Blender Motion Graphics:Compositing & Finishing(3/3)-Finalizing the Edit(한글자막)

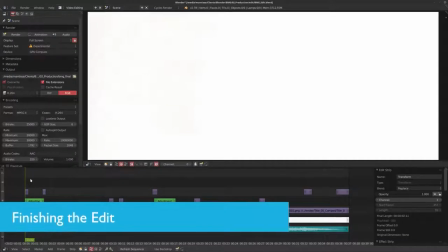One of the advantages of having your previs
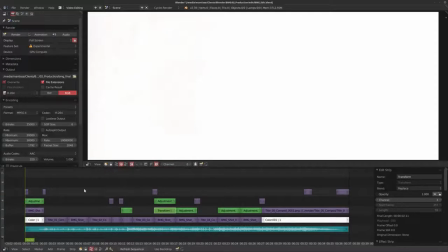files already edited is that you can start swapping out stuff and you can slowly see your end result of your video coming in. Now, I just want to talk a little bit about the editing process here in Blender and some of the tricks that I use to spruce up the final movie just a bit with some extra elements that you can add in.
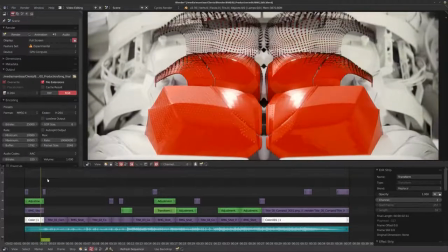So the first thing I want to talk about very quickly is with all my final renders,
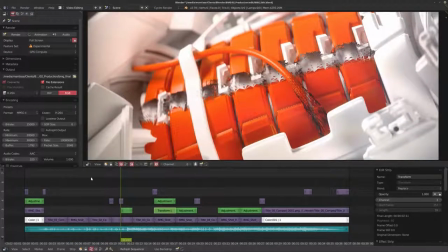once you start editing them together, you'll start noticing that even though during compositing you try to get the colors as close as possible,
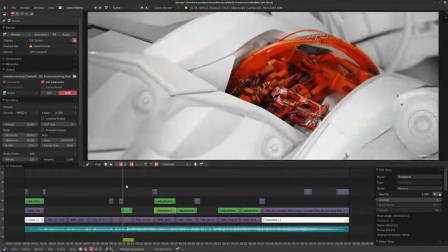you're still going to have to do a little bit of color correction. Now, the really nice thing about Blender's editor is you can add these little adjustment layers.
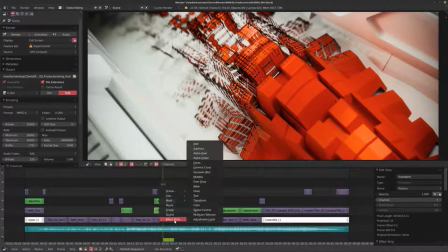If you hit Shift A and you go to Effect Strip, there's an adjustment layer. And if you click that on that adjustment layer and we look down here, you have these modifiers that you can add.
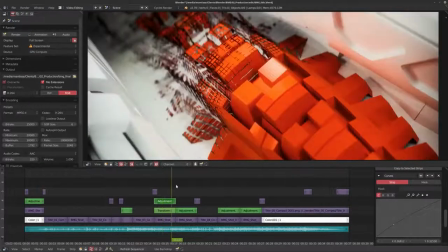So I added curves modifiers to some of these shots to bring them together and to make sure that it looked sort of consistent.
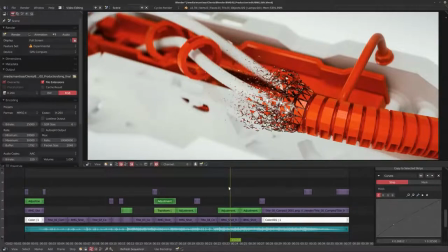This is a really quick way of working, and if you're used to other editing software, it's quite similar to some of the more commercial options out there.
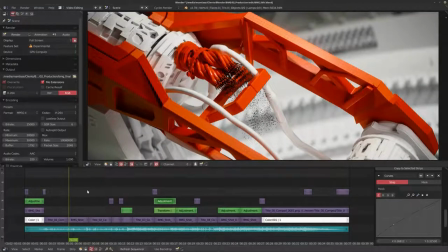Now, I really like using Blender's editor. It's fairly quick, even pulling all these files from the network drive that I'm using right now. And it's good to have all these options available.
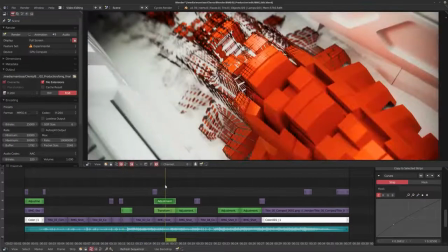Now, the second thing that you can do as well is, this is a really nice example for this shot, is I have a little transform effect strip over here. So if we go down to effect strip, you can add transform. The reason I use this over here is because I wanted to flip my original image.
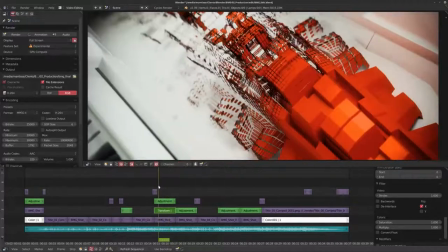Now, sometimes it can really help when you're editing just to flip stuff around, flip it upside down, flip it from left to right and see what happens.
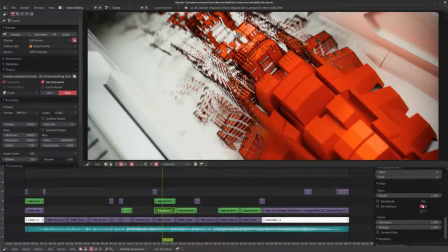Sometimes it gives you a more dynamic shot, and the reason I did it is, let's say I flip it over here, we have a camera movement that's going sort of from left to right,
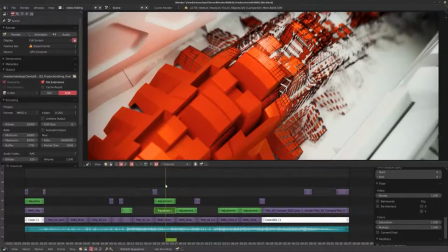and then the next shot we have a camera movement going from left to right again. I found that to be a little boring and a little repetitive, so I just flipped over this image, and there we go.
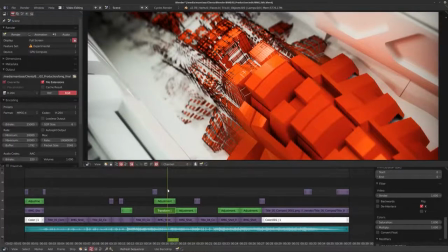We have something that works quite well and is a little more dynamic. Now,
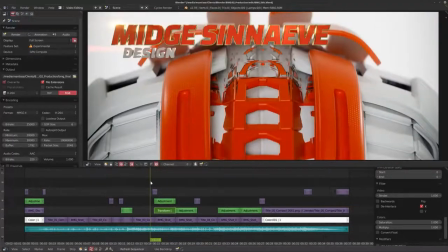the last thing that I tend to add in editing are these little color flashes that you see at the end.
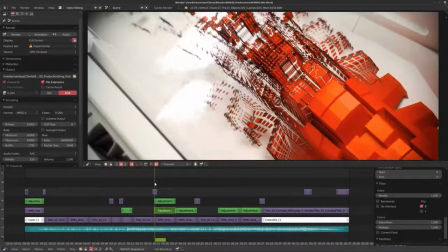And, you know, if you've looked at the end result and you're wondering why I haven't talked about these yet, and that's because basically I didn't do these in 3D.
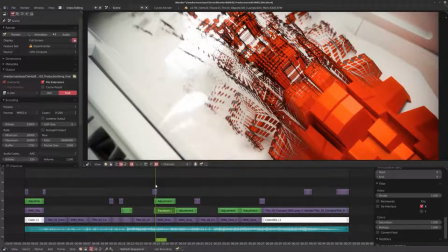I just grabbed my camera, I grabbed my phone and a bottle of water, and I just sort of held the bottle of water in front of the camera with the lens taken off it and messed around, and all these little reflections and things you see is basically just the light of the phone under it reflecting inside the bottle of water.
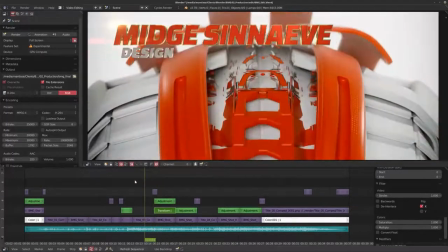Now, I could have probably done this in 3D with some simulation or some other stuff or particles or whatever, but it takes a really long time.
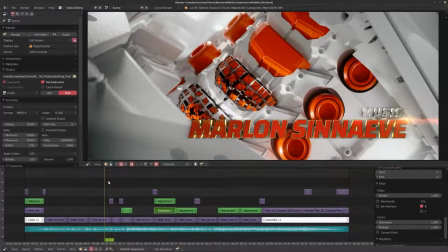And something that I find works really well is that sort of these flashes, because they're done in an analog way,
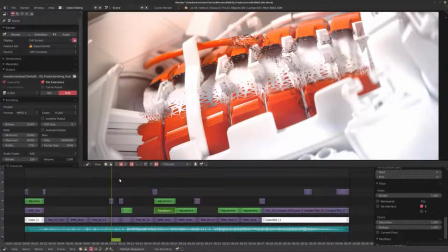with real life camera movement and camera tricks, they feel a lot more natural, and they can really add that little extra element of sort of natural feeling to your final edit.
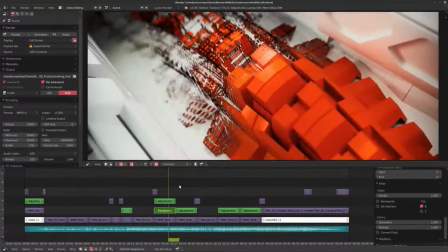Now, as you can see, this is not a very complex edit.
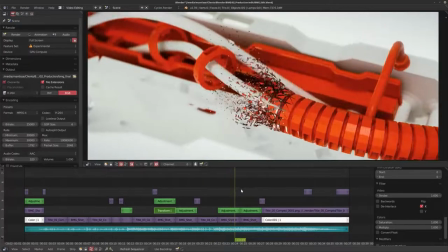I kept it fairly simple, mainly because I wanted to get the project done in time so I could start recording these tutorials.
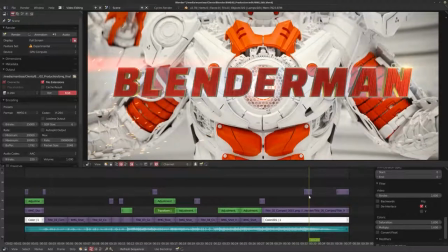But Blender's editor is working very well, and you know, I had a really good time creating this project and exploring some of the capabilities that it has.
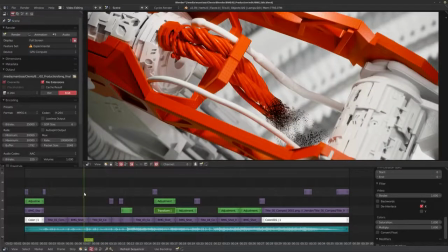Now, there are other alternatives, especially on Linux, that you could use, like Kdenlive or OpenShot, and I actually started this project in Kdenlive, but I ended up moving over to the Blender editor because I found it to be a little bit faster.
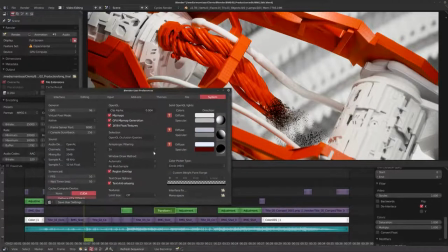Now, something that's very important is if we go into the user preferences, down here we have a sequencer/clip editor memory cache limit. Now, I've got 64 gigabytes of RAM in my machine, so I can set this to the maximum of 32 gigabytes.
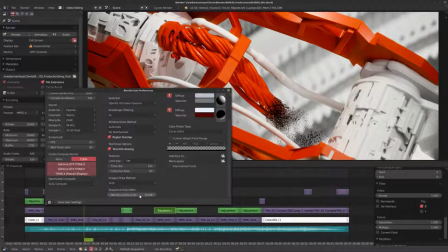But something that's really important to remember is if you have, let's say, 8 gigabytes of RAM in your machine or 16, don't set it to the maximum.